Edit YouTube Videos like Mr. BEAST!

MrBeast is arguably one of the most successful content creators on YouTube, but back in the day, he wasn't.
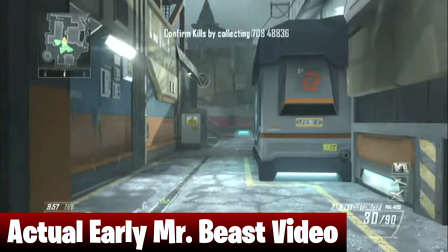7s What's up guys, let me start off this video by challenging you to a game of rock, paper, scissors. There should be a picture in the top right, just, you know, take your pick and see if you win.
He had his own awkward, cringy moments just like every one of us has had on YouTube. So what is he doing differently today that allows his videos to connect with millions of viewers per video?
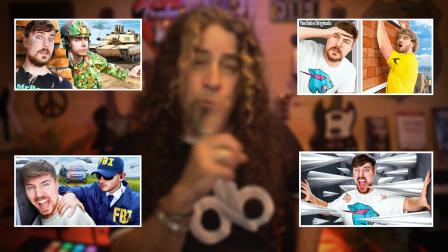25s
Well, he's definitely learned to create larger spectacle style videos that connect with a broader target audience But a big part of doing that is how he actually films and edits his content to create that signature mr Beast look today We're gonna take a look at one of mr Beast's recent videos which already
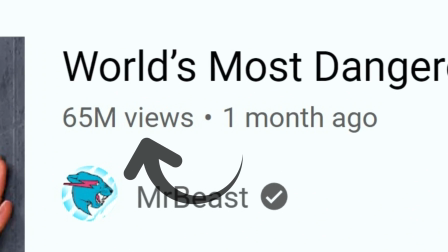40s
has well over 60 million views and let's see how many video editing elements we can spot in the first 15 seconds of this eight-minute YouTube masterpiece.
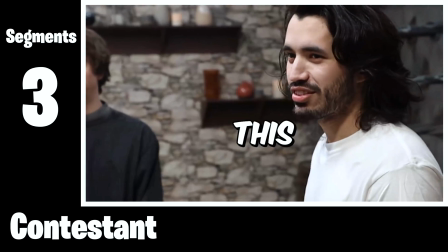49s
Are you ready?
Roll it I built the world's most dangerous escape room and if this contestant can finish it in less than one hour, he wins $100,000.
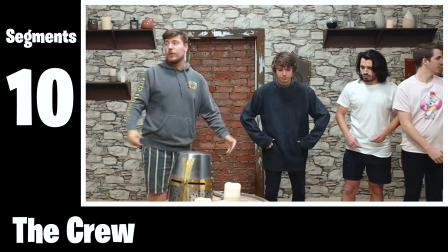58s Level one is simple, they must escape this room before these spikes impaled him. I'm gonna head out.
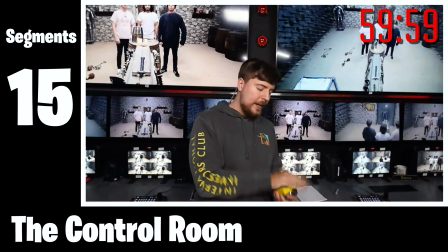63s Wait, these are actually sharp. Too bad, the walls are closing in.
16 individual segments in the first 15 seconds of this video, that's more than one per second. Let's break down these segments a little bit slower and take a better look at what's actually going on.
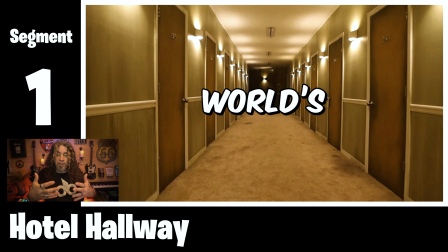78s
Okay, segment one, he's got the hotel hallway. The camera zooms out, he's got a voiceover element, He's got a text overlay element, sort of narrating and following along in time with every word that Mr. B says. Then, of course, the dramatic music underneath to create the massive amounts of tension.
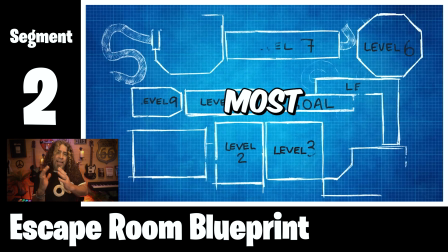94s
The transition he's using here into the next segment is a slide transition from left to right with a little bit of motion blur. My guess is that motion blur might actually be part of a transition preset within whichever video editing software they're using for their editing.
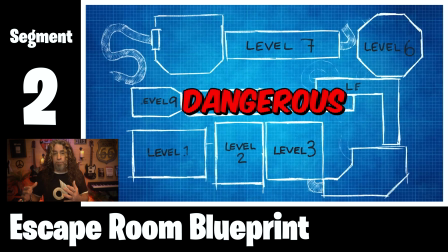108s
Now, segment two, he's got the escape room blueprint, and it starts revealing itself. That's a very cool way to present it to the viewer instead of just dropping it on screen as a static image He's got the same text overlay element here But
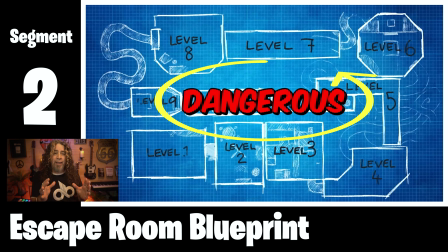121s
the font color on the word dangerous changes from white to red that really helps elevate the tension level even more What you may not notice here is there's actually a slow zoom in that helps create even more visual motion in
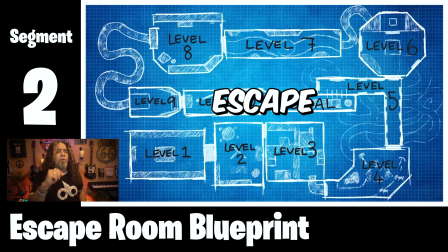133s
the shot a very basic Editing technique used really well here now between this and the next segment.
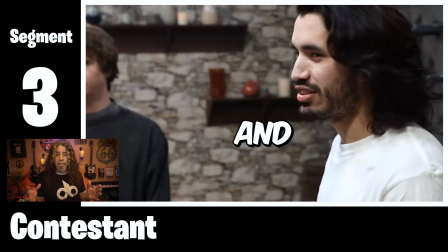139s
There's no transition just a standard cut Segment three is the contestant shot that introduces the hero of this adventure.
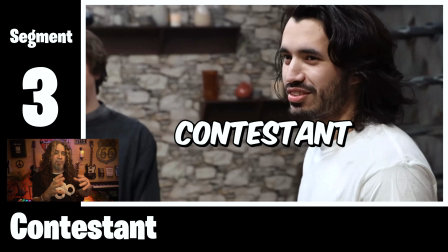145s
There's a voiceover with the same time-aligned text overlay captioning it to make it easier for the viewer to follow along at this rapid pace.
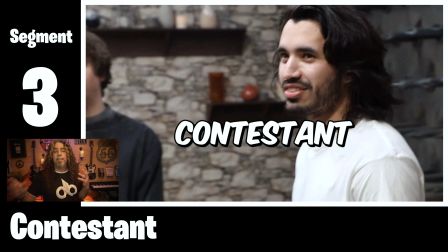152s
The next segment is the library room.
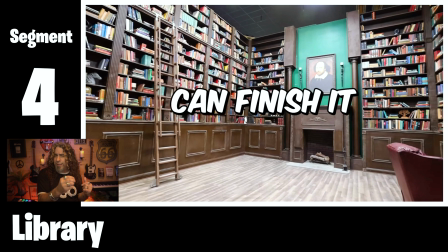154s
There's a slow pan here to the right, which may have been done either in production with the camera or in post, meaning they might have done that during the editing phase as well. The voiceover still continues and he's got that time-aligned text overlay helping out the captioning so the viewer can understand exactly what's being set up in this video.
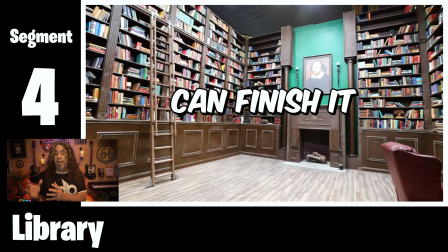172s
Between this and the next segment, there's no transition. It's again what we call a standard cut right to the next segment.
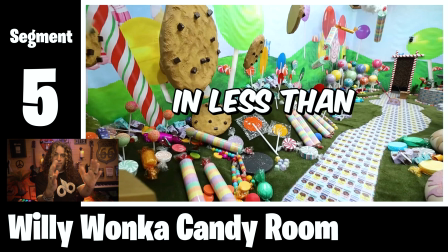178s
Now the next segment is this Willy Wonka style candy room. There's a slow pan to the right. The voiceover continues with the same timeline text overlay.
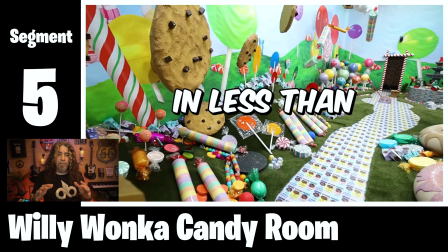185s
The dramatic music keeps playing underneath all of these segments and that helps tie all of these changes together.
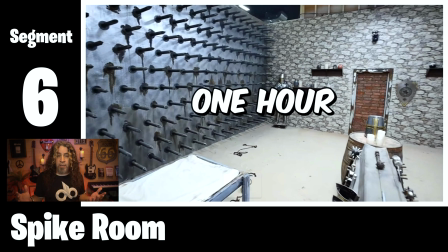191s
As he moves into the next segment, you can see that's just another standard cut. Now the next segment is segment six and it's the spike room.
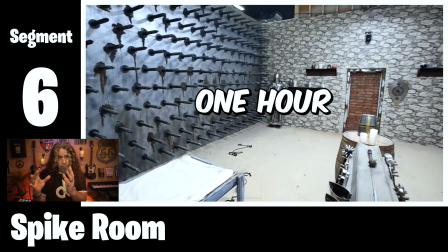197s
There's a slow pan from left to right. He's got the same voiceover and the text overlay captioning.
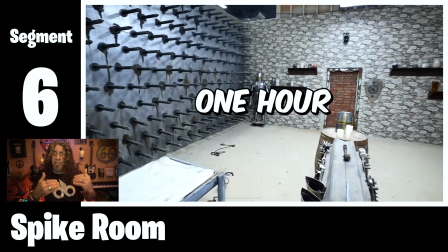203s
Now that has no transition into the next segment either. It's just another standard cut. Nothing too fancy here.
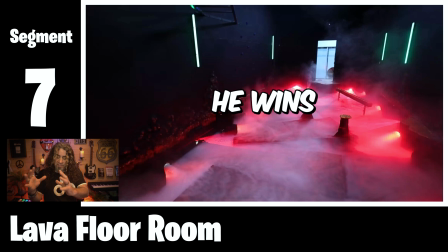208s
Now in segment seven, this is the lava floor room.
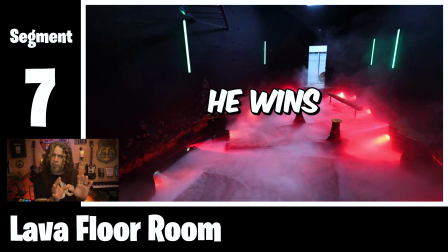211s
There's a slow pan kind of upwards keeping that visual motion going, but a little different pan angle than we've seen so far.